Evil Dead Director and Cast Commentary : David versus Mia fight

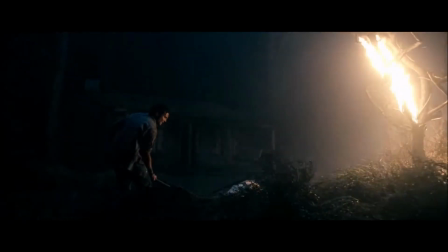This was a very scary day for Shiloh. It was just Shiloh in the woods. And I remember that I put Shiloh out of the set, and I sent him to the woods by himself, and I asked him to stay there for 15 minutes alone in the woods, in the middle of nowhere, and then come back and shoot the scene.
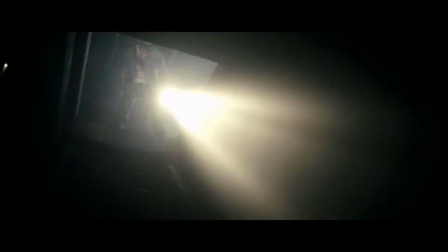So he was there, everybody was waiting just for him to come back, and he came back out of the woods scared to death, just because he was alone for a long time. It was a very creepy woods, and he shot that scene.
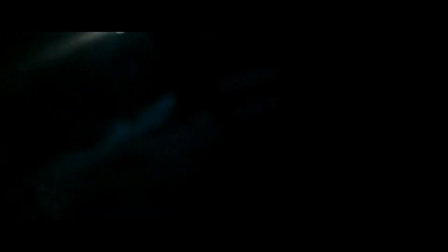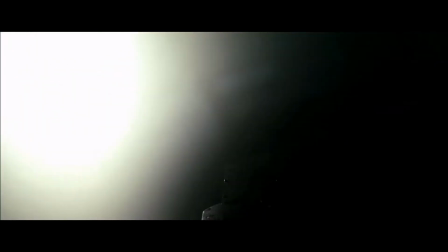This is one of those things also where Shiloh didn't really know what was going to happen. We just prepare all these jumps in the cellar and he was going down there.
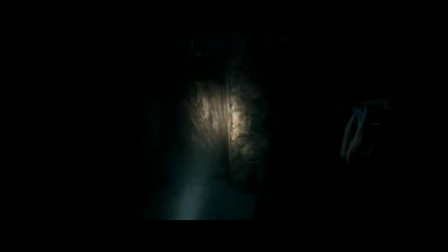But that shot where the thing disappears, you know, like you show it and then it's gone.
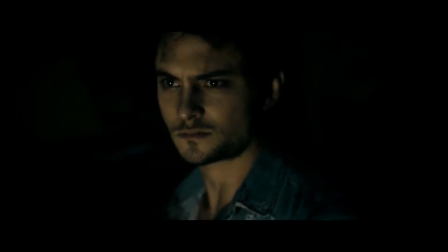It's so sick. This is him. He knows something's going to happen. He doesn't know where, what.
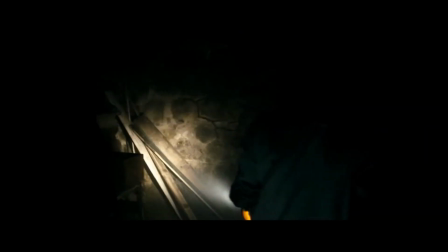Some of the things jump. So this is Shiloh being scared for real, like jumping around. He doesn't know what's going on. the water that dirty dirty water the audience hates when they see that the flooded cellar yeah they go like oh no the
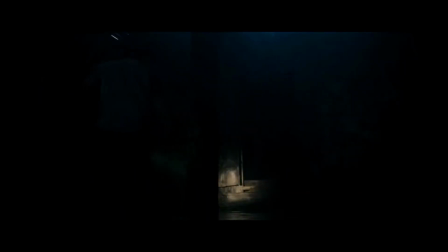water no why this is one of my favorite parts of the movie this homage to bruce campbell being beaten the crap out yeah so good originally this scene used to be
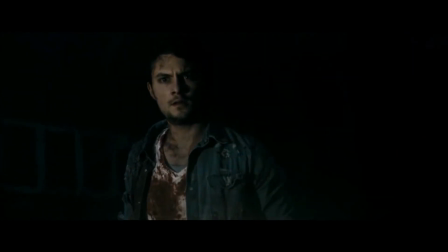crazier it was all the all the cellar was flooded to the neck that was the way it was written oh really i don't remember that that's scary there's so much water down there but then and it was just tricky to tell the story. So this I'm on, like, a track. Yeah. When I fell one time. Yeah.
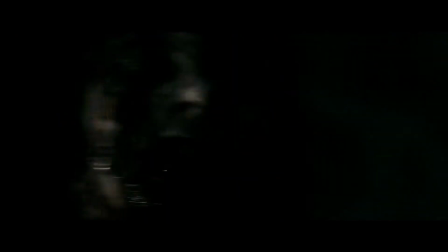Some of these, if you, like, pause this, I look so terrifying. Oh, no, my God, yeah.
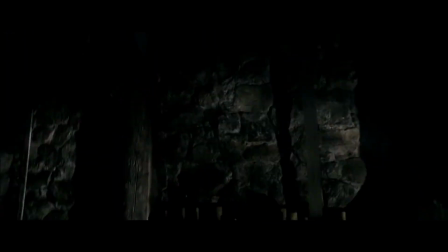Tell me about it. At this point. That was the only moment, I think, when I got scared of you during the editing.
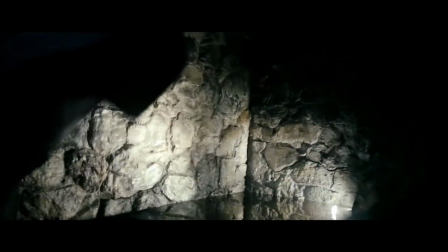I was cutting this with the editor, and the editor went home and just stayed for a little extra time watching your footage.
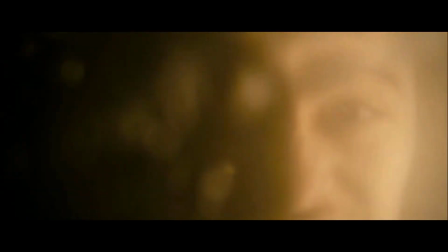It was just disturbing. So this was me drowning the camera. They were under the water.
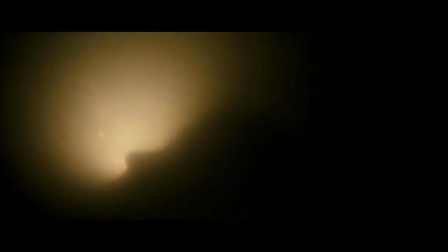Just with the way the water deforms your face, because I decided to have a little water on the lens, so it will deform your face.
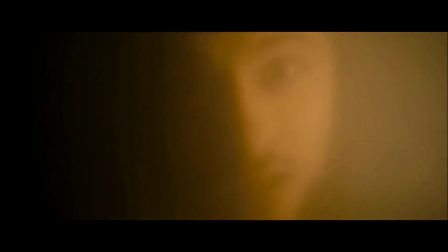It's just so creepy. And it was Gareth being, Shiloh Stuntable being thrown against the walls.
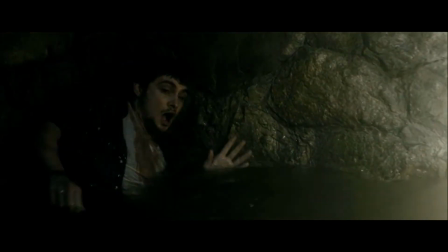And here he comes. And I get stabbed one last time. You always get a cheer out of it. It's a cheer or a laugh.
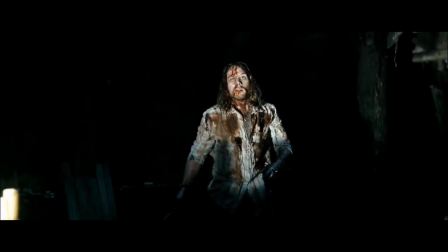A cheer when Eric shows up, and a laugh when he removes the box cover. Look at you. You have been through hell.
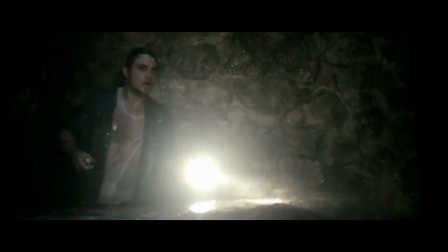That's crazy.
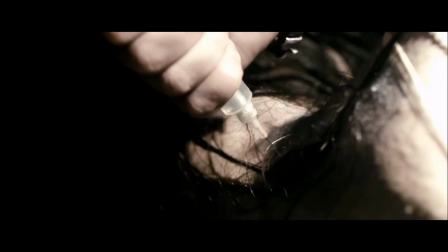and the thing just the razor just stays yeah the blade is still in there are a lot of fond memories of this part of the shooting because when we got to the stage is when all of you guys were on the kind of a whatever stage like i would tell you something a
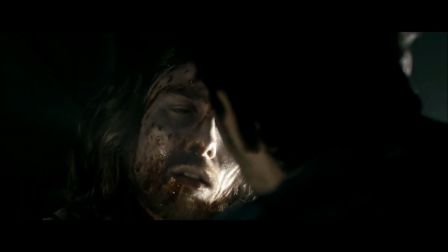little ago like yeah let's do it please just let's do it oh
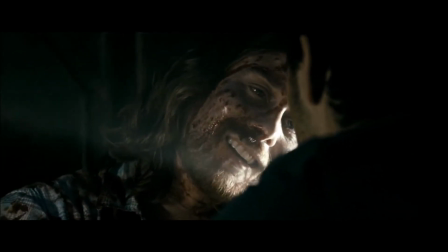i'm just doing it oh so sweet
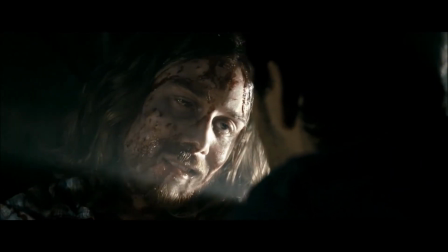But it shows you It's a trick to see me It shows you how Eric is showing so much love But David is like,
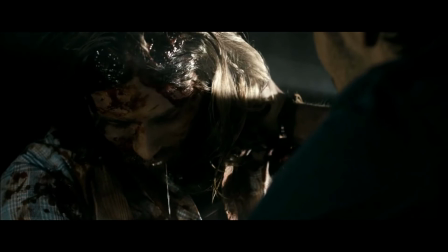he checked out Yeah, and he just puts him in the water I think he's just It was a good thing that Shiloh bring He felt like,
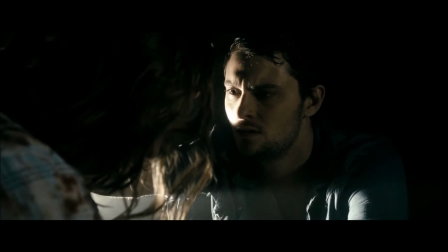I cannot cry Or just like, things are happening And I'm about to kill my sister,
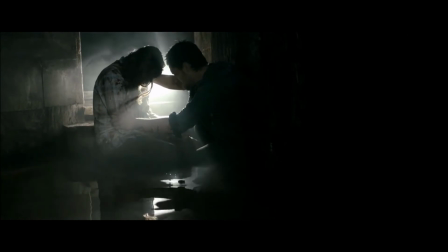right? He's about to bury his sister alive And it's just like another thing that's going on
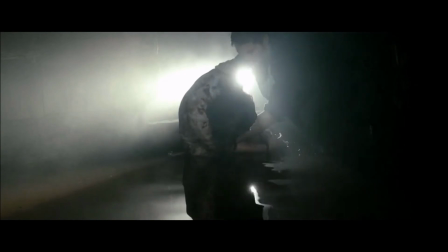And I think he's probably going to regret that in the future That's why I think they have that last moment later without it.
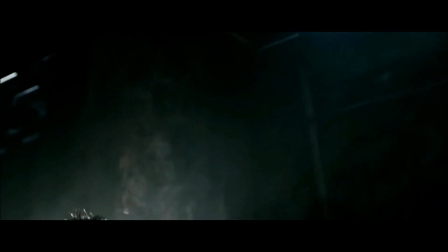This water was so disgusting. Was the drool just by chance? I can't believe you actually did that. That was you. He stood in the water.
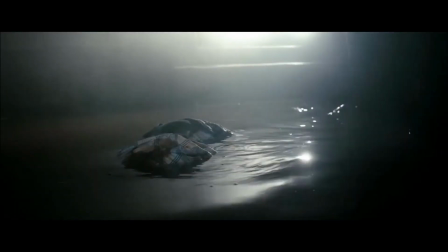I think he stayed in the water for a minute and a half. After we stepped in that water for three months. Yeah, it's a long...
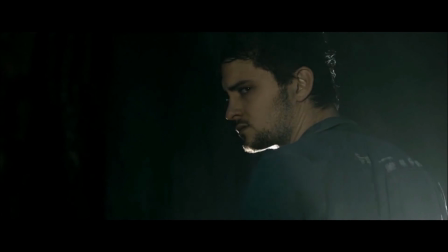You kept your breath for a long time. I didn't want to do it again. No, I know. One take.
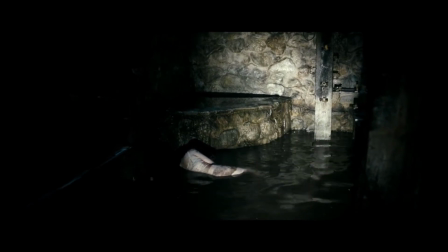We worked in that water all day. That was everybody stepping in that water, going to the bathroom, going back to that water.